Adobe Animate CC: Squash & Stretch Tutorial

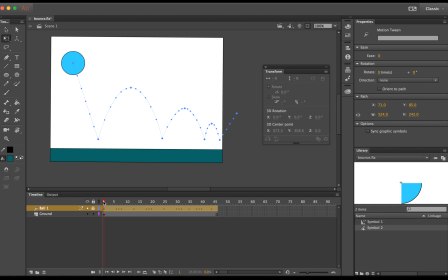In this tutorial we're going to go over the squash and stretch principle and apply it to a simple ball bounce animation in Adobe Animate. In this example here you see a simple ball bounce animation. When the ball touches the ground we see it squash and just before and just after the squash we see it stretch.
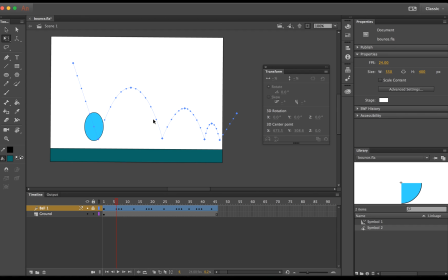How you apply the squash and stretch principle reflects the density and velocity of the object. The more squash that is applied will represent an object that is less rigid, something like a beach ball. If the object is more rigid, like a golf ball, you'll have less squash.
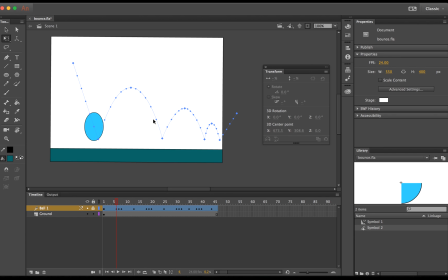One thing that's important to remember when applying the squash and stretch principle is that your object cannot lose its volume. For example, if you squash a ball down a certain percentage, it also must be squashed out the same percentage otherwise all believability of the animation will be lost. So in this example you see that I stretched the ball out 120% vertically.
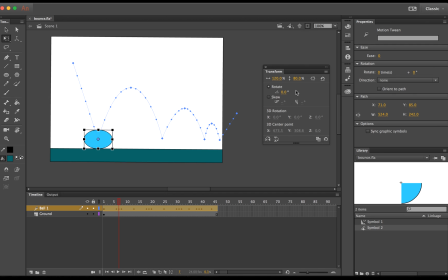To maintain believability, I squashed a ball in 80% horizontally, so that no volume was lost. When the ball reaches the apex of each bounce cycle, it should return back to its normal volume. Another thing to note when working with Motion Pass with an Adobe Animate are these dots along the path.
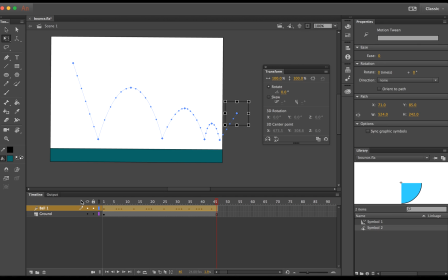These dots represent the frames of the animation. The fewer the frames, or fewer the dots, the faster the animation will go. The more dots or more frames, the slower the animation will go. You'll notice that with each bounce the ball bounces a little bit lower, representing the effect of the gravity pulling on the ball.
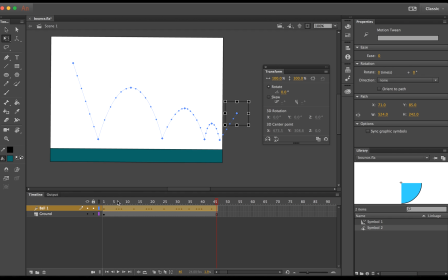Also with each bounce you'll notice that the squash and stretch principle is applied a little bit less, representing the reduced force on the ball and the reduced velocity. Let's go ahead and recreate this animation for ourself on a new layer. Let's create a new layer and label it ball 2 and create a circle on that layer.
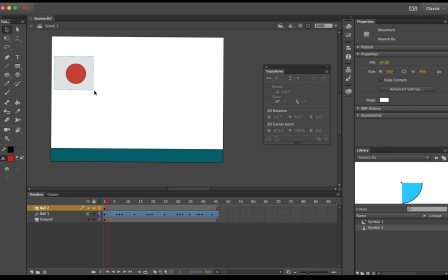Once we have the circle created, we need to convert it into a symbol.
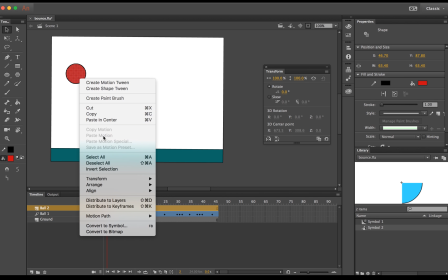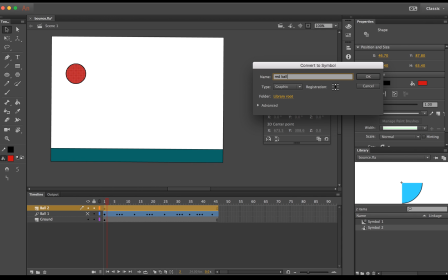Make sure you have some blank frames in the animation layer. In this example we do. Right-click anywhere on the frames and select Create Motion Tween.
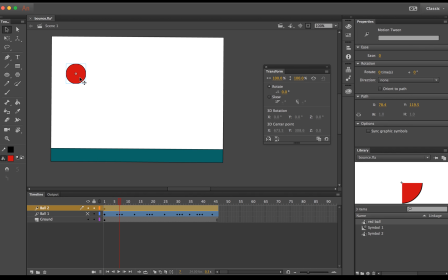Move your current time indicator to a new frame in your timeline, select a circle and then move the circle. Once you move the object, a new keyframe will be created in your motion tween. Let's go ahead and follow the same keyframe pattern that I have in the existing animation example. I'm going to fast forward a bit to get the rest of the path created.
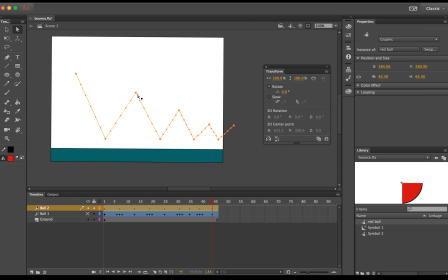Now that we have the path created, we notice that at the apex of each bounce, the keyframe is quite sharp. This is called a linear keyframe. It doesn't represent the way a ball bounces and is not believable. We can change the keyframe type by dragging out the bezier curves and making it more curved.
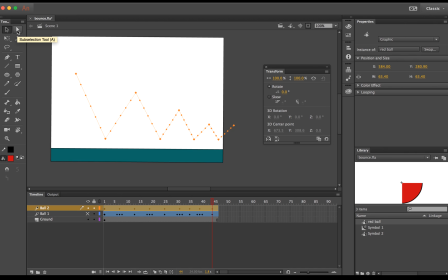We start by selecting the sub-selection tool located here. Hold Hold down the Option key and drag out the keyframe along the motion path. If you hold down the Shift key, it'll lock to a Bézier curve along the X axis. Do this for the rest of your Apex keyframes, but don't apply this technique to the Bounce keyframes.
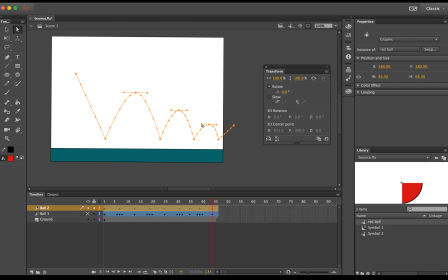Let's apply the squash and stretch principle to the animation now. We'll use the same keyframe layout as our example from before. Remember, if you stretch an object out, you also have to squash it in to maintain volume and believability.
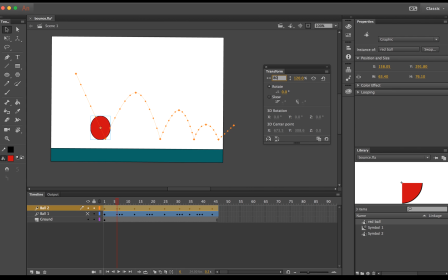You'll notice when we apply the squash and stretch principle to the first bounce animation frame that the ball is no longer touching the ground.
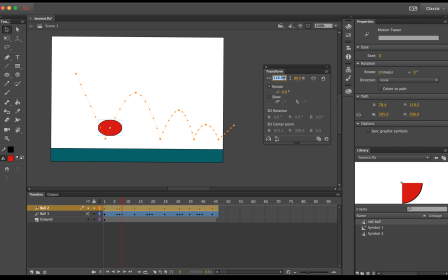Don't worry about it at this point, we'll come back and fix them all when we're done applying the squash and stretch principle. Also remember that with each bounce the velocity will be lower and the impact will be lower, so your squash and stretch principle should be less. I'm going to fast forward ahead and get the rest of the squash and stretch principles applied.